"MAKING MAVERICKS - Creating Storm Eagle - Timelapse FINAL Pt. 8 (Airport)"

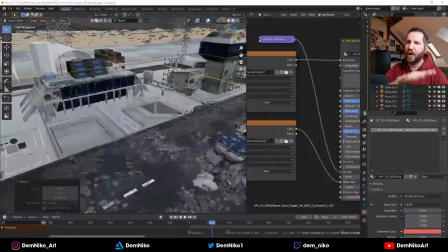[12:13]
So for parking spots, for
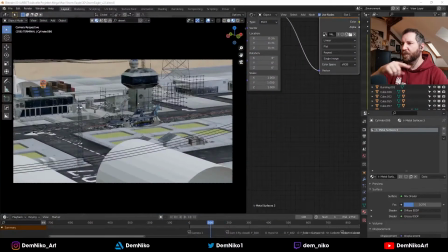[12:16]
just to guide someone maybe from one place to another, stuff like that.
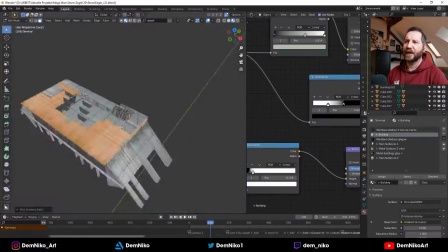[12:22]
I think it adds more
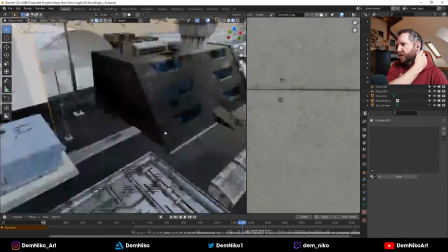[12:25]
like realism to the scene when you put something to the ground, especially in an airport.
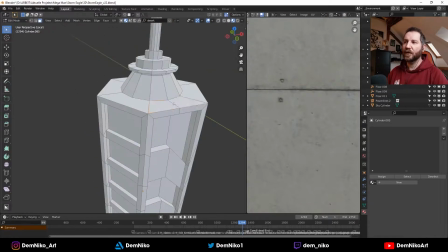[12:32]
And also I decided to add another little tower with an antenna, just to have
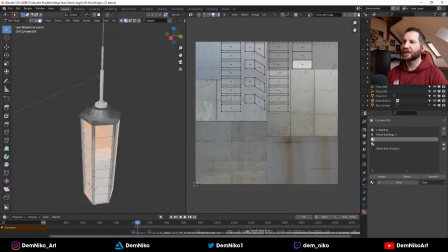[12:39]
a sci-fi element more to the terminal. So that looked, I don't know where I got the idea from,
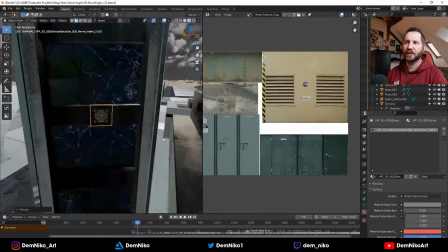[12:48]
but I saw something similar in an image,
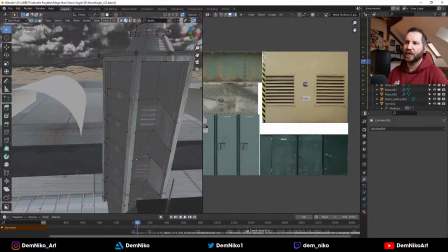[12:53]
and I thought, okay, this might add more of a sci-fi feel to the whole scene.
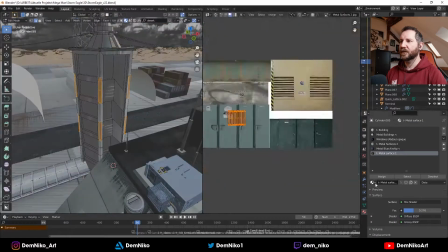[12:58]
So I added a little tower. Blender crashed a lot that day.
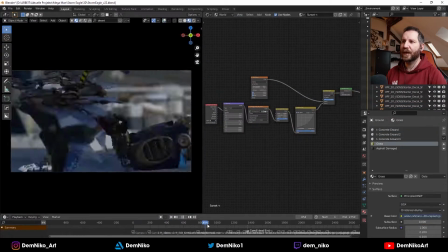[13:03]
I just thought, yeah, the scene got so complex in the end that it was a little bit hard
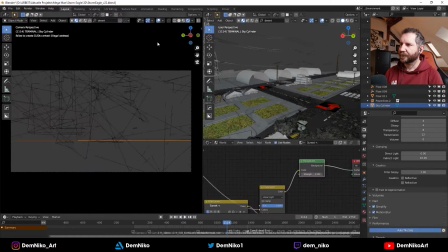[13:12]
to manage all the things. And here I'm playing with the sky again.
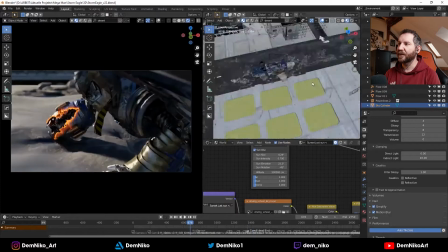[13:17]
Crash. Here I was playing with the sky and the lighting because I wasn't really happy with it.
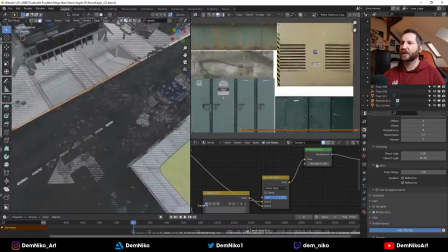[13:23]
I wasn't sure where the light should come from the left, from right,
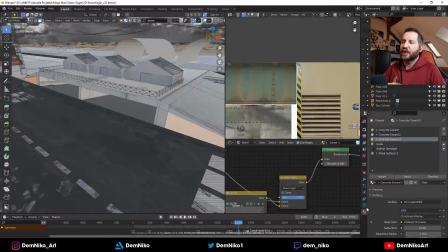[13:28]
what color it should have, So that changed later on also.
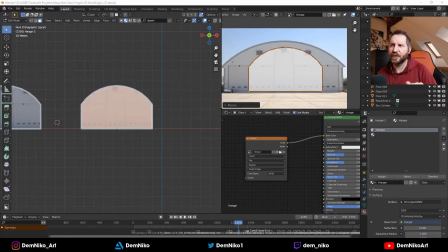[13:34]
And I think in the first shot there are also some hangars visible, so I wanted to have some of those,
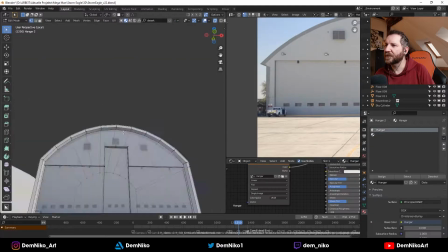[13:43]
so I modeled some hangars, some sci-fi hangars, and that was actually really cool to do,
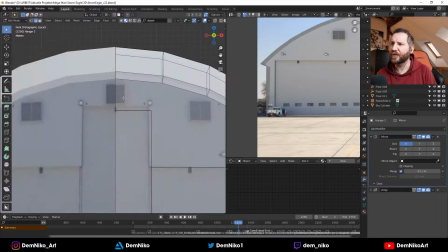[13:51]
to just come up with a design for sci-fi hangars.
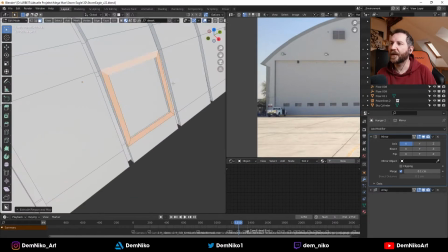[13:57]
I used also some textures, of course, from a real hanger, but on the sides I also used metal textures, I believe,
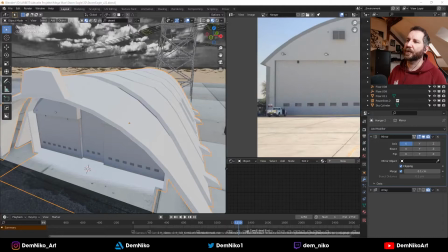[14:04]
or a metal texture pack that I created in Photoshop that I just put on top of the hangers.
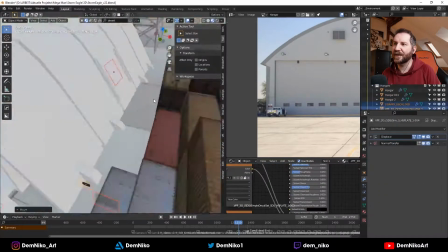[14:11]
So it's fun. Also those sci-fi like grids and little metal pieces, they helped a lot.
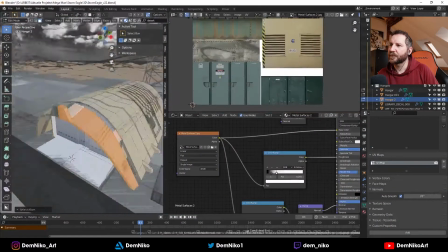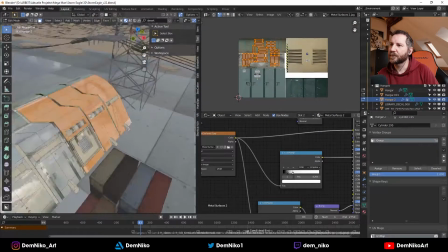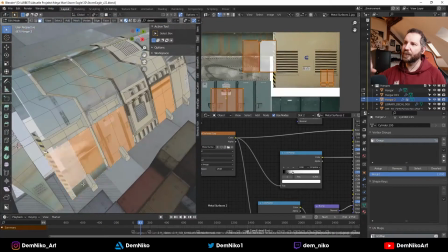[14:30]
Yeah, again, just using this one big texture and just moving the UV map.
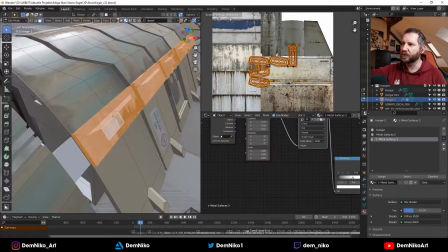[14:37]
It's called the UV map, the parts of the model that you slide around the texture to see where it would fit the best.
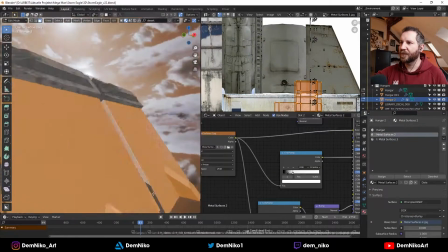[14:44]
I just used them and slid them around to see, okay, what looks good, what doesn't look good.
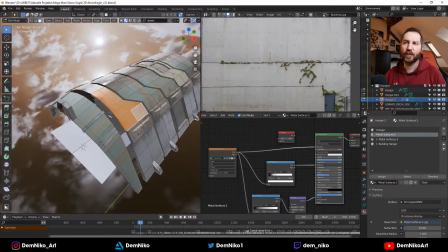[14:49]
Would that be an entrance? Where would a vent? Where would a vent be? where it makes sense.
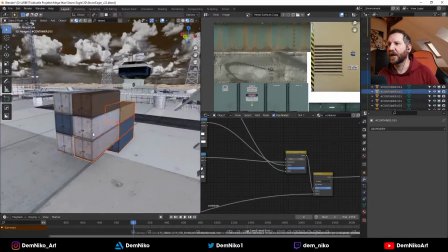[14:57]
So yeah, I did this with the hangers, and they actually look kind of cool, I think.
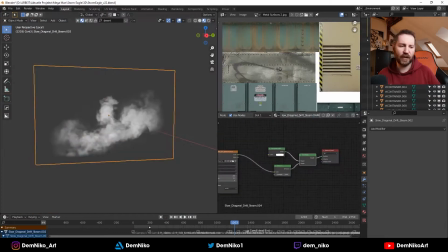[15:03]
Very like sci-fi and not too clean or regular like we know it from our world.
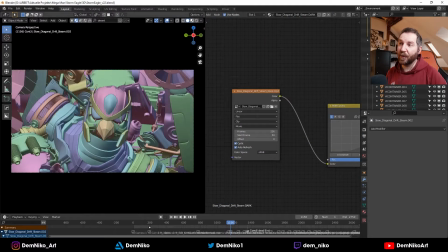[15:14]
Again, adding more smoke. This time I wanted to have dark smoke,
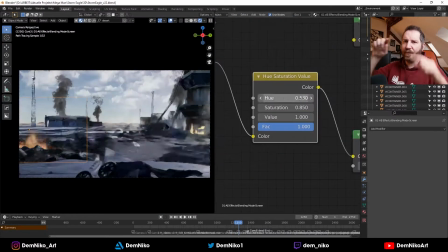[15:18]
but it didn't really work that well because it still had some edges that didn't really work that good.
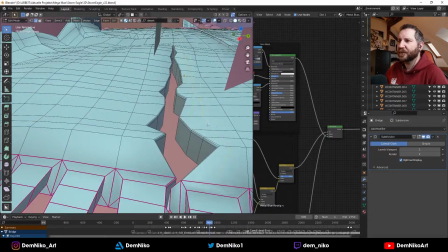[15:26]
So I thought, okay, let's leave it white. White was alright.
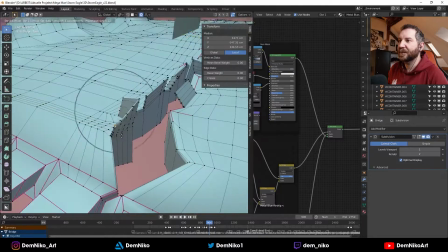[15:31]
And also I still needed some fire or some sparks in front
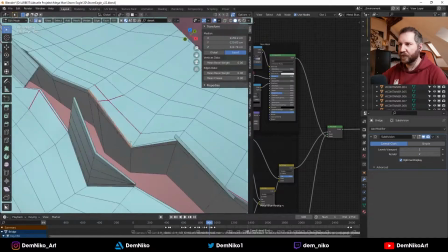[15:36]
of the camera when the eagle is like crawling on all his on his knees.
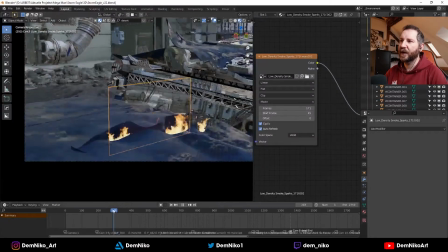[15:42]
And I needed a place where they would come out, so I created a new, like a rip in the ship,
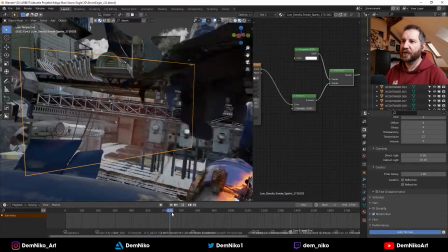[15:49]
to have some sparks and some fire come out. So I just put those in there.
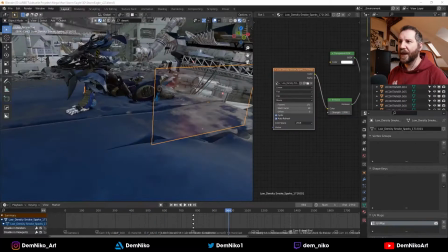[15:55]
Also behind them, a few. This all adds a lot of atmosphere and a lot of
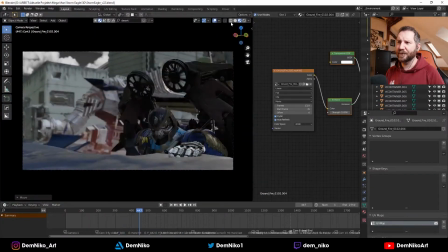[16:02]
like drama and yeah, a little bit more color also.
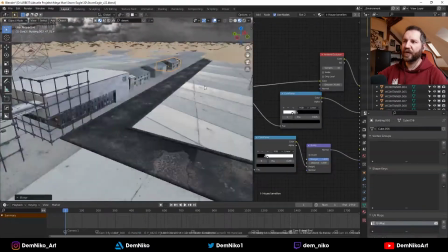[16:06]
So I decided to put a lot of like fire sparks in front and behind him.
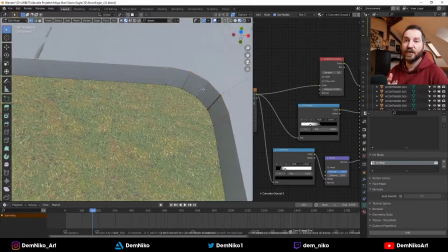[16:13]
Yeah, also those patches, those green grass patches, they are actually also, if you look closely in the level, they are also in the background.
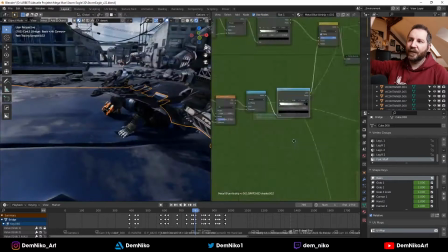[16:22]
I think in the overall background back at the end, there are some,
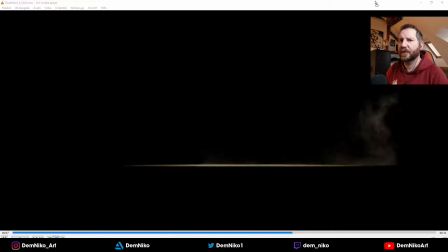[16:27]
I can also maybe put them like in there in the video.
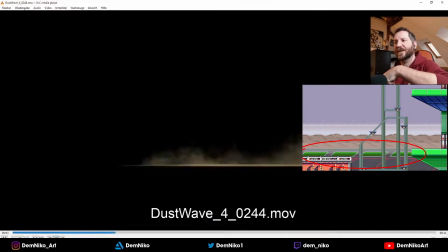[16:32]
So, no, here. So they are actually in the back. So I thought, okay, it would be cool to recreate them.
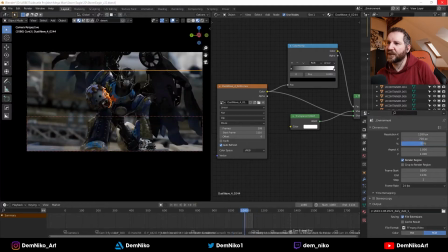[16:41]
Also more dust. Actually, when he stumps his feet and the dust comes up,
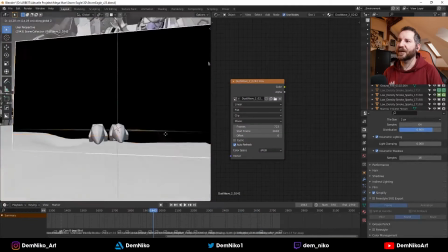[16:46]
that's actually also like a 2D dust element from Action VFX, I believe.
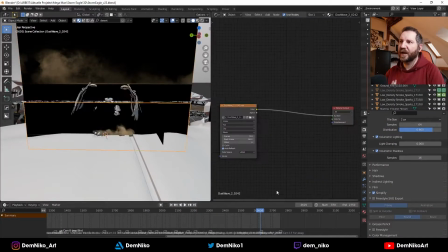[16:55]
Yeah, also I'm re-encoding some files because they have different frame rates than my videos,
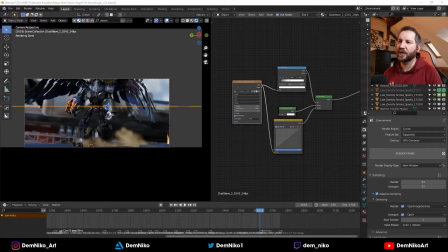[17:01]
so I had to change the frame rate of the videos here and there. Yeah, there you see it.
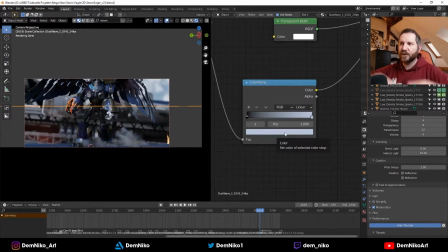[17:07]
When he flaps his wings, there's also like a dust cloud going up.
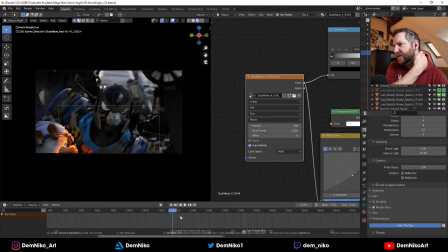[17:11]
It's not that visible in the final video, but if you look closely, you see it.
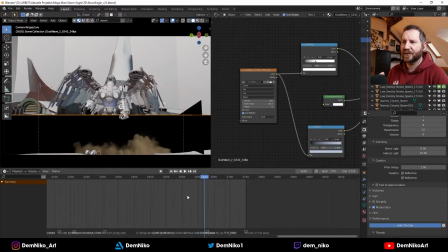[17:16]
It just adds some subtle realism.
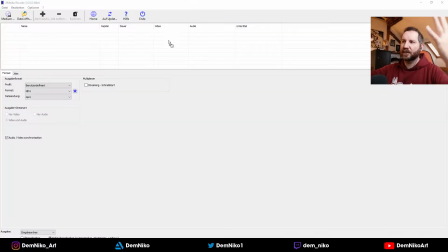[17:18]
If he flaps his wings, the dust like gets put up like into the air.
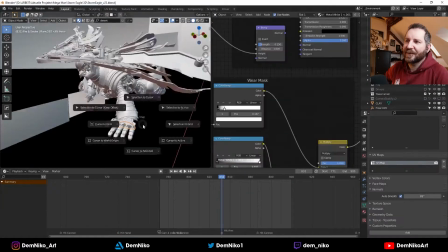[17:25]
Also when he smashes his hand, and also when he's crawling.
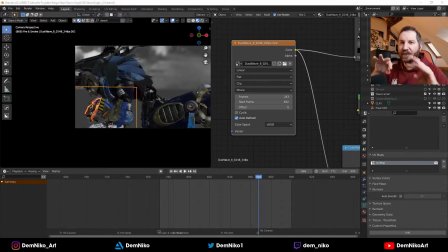[17:31]
With every hit, there's a little dust cloud going up.
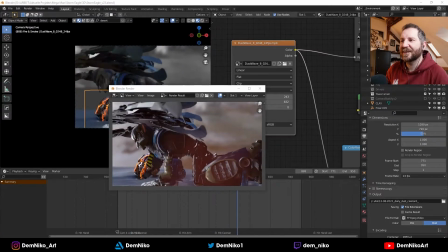[17:36]
It's not that visible also with the final product, but yeah,
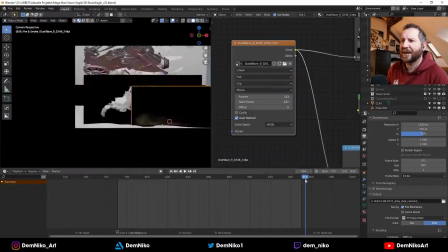[17:41]
it's those small details that I like to add to make it a little bit more believable.
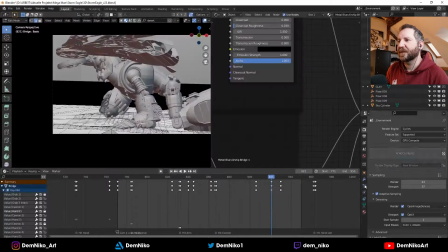[17:47]
So yeah, that was that.
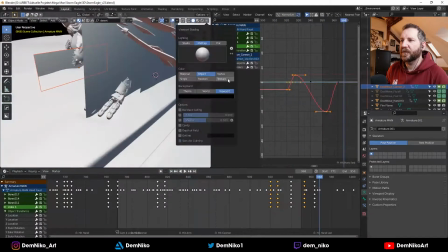[17:51]
Yeah, I also needed to edit a little bit of the metal bending around his fingers.
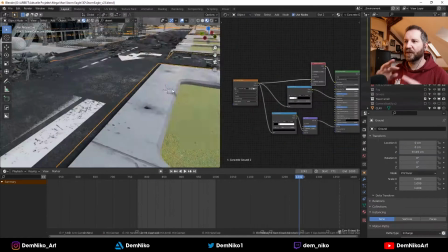[18:00]
Yeah, and there you see all of those little smoke details. They're just 2D planes.
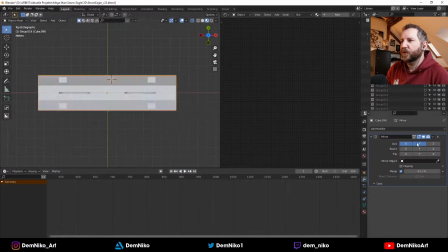[18:08]
Yeah, then I decided to add like some small barricades.
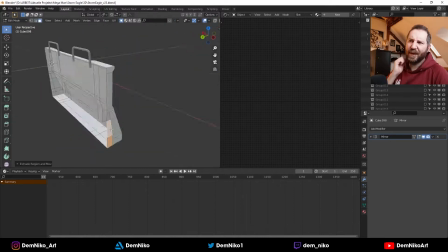[18:13]
I don't know what they are called, like
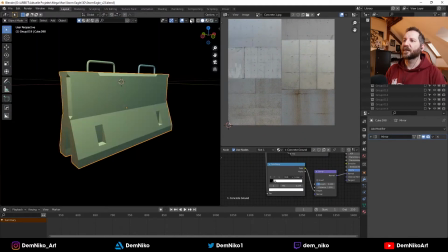[18:16]
made out of concrete, like blocks that are that nobody passes by, basically.
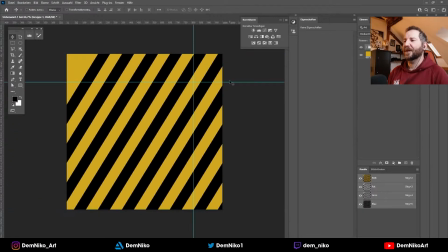[18:24]
There for that. So I created those.
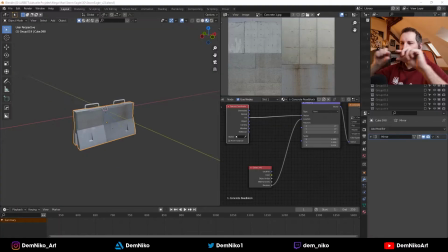[18:28]
Created a little texture for those little black and white stripes to, I don't know what they like.
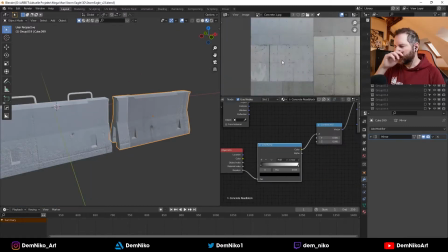[18:33]
They mean caution maybe. So I put those onto those blocks.
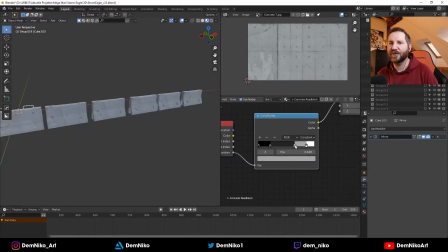[18:39]
Again, with the same concrete texture that I used for everything else. I used them.
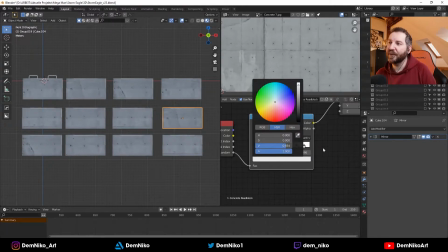[18:45]
I actually used a cool technique for the first time to randomize the texture.
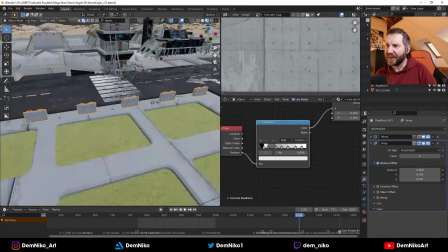[18:51]
And I actually got it to work.
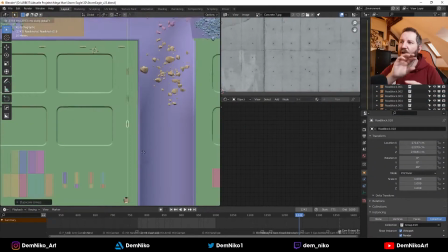[18:53]
So every time you copy it, the texture is moved around, so no concrete part looks the same with each copy.
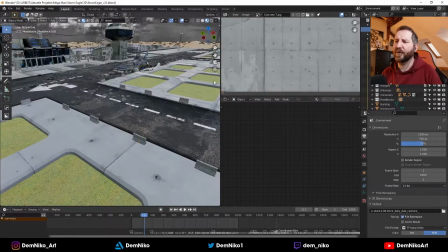[19:01]
So that was really cool. And that's a very, very simple shader technique.
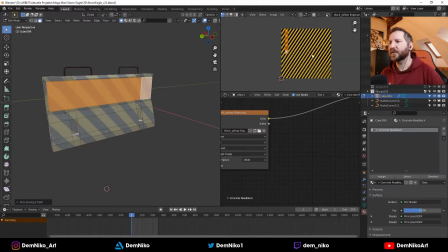[19:07]
Yeah, also putting some damages on top of it, and there you see it.
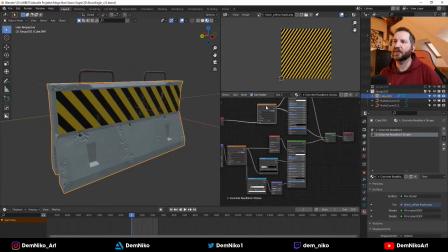[19:12]
And I'm replacing parts of the barricade
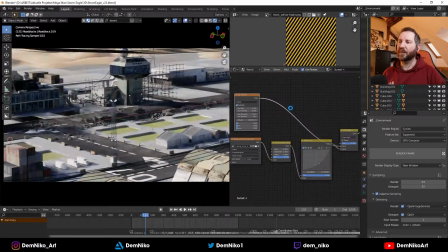[19:17]
with the black and white, black and yellow stripes.
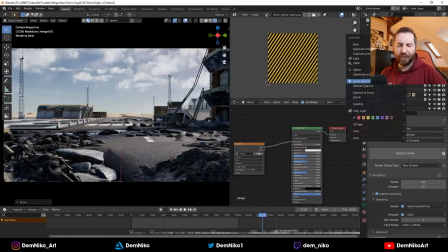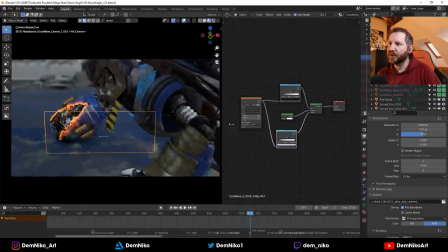[19:27]
So yeah, almost there. I'm adding more atmospheric
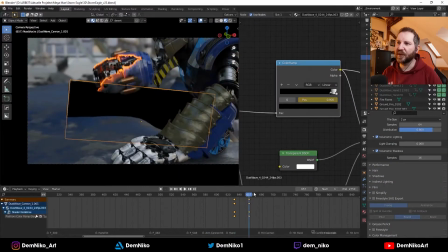[19:33]
like parts to the whole scene, small dust clouds everywhere that he's stumping his
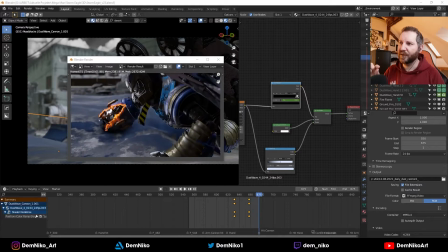[19:42]
hands, and the arm cannon, you see all those little dust clouds.
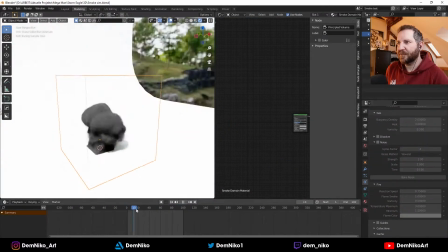[19:48]
And then came the part for the big smokestack. So the idea was to simulate it in Blender
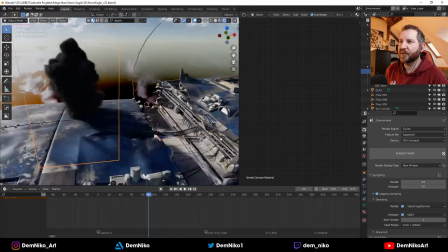[19:56]
and put it in there. But it took too much time, a lot of time.
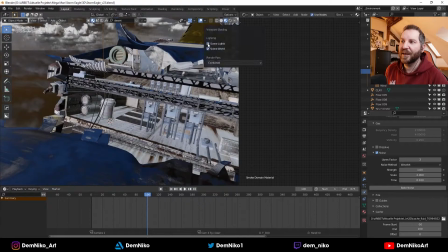[20:01]
It looked kind of cool, actually, the first time, but it didn't really work like really well and properly.
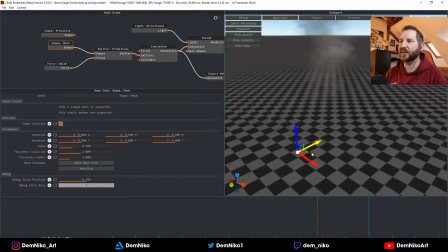[20:09]
So I thought, okay, let's use another software, and that's called Embergen.
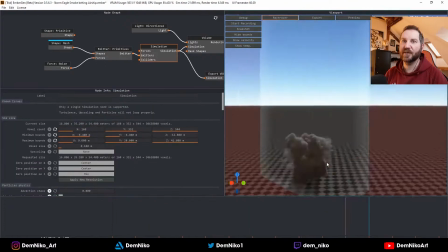[20:14]
And Embergen is just awesome. It really is the best thing.
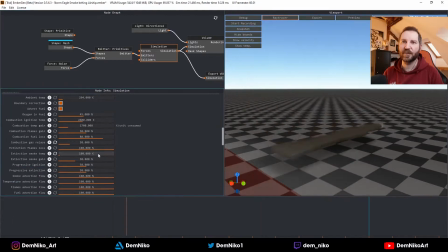[20:19]
It's a real-time smoke and fire and explosion simulator. It's a separate software.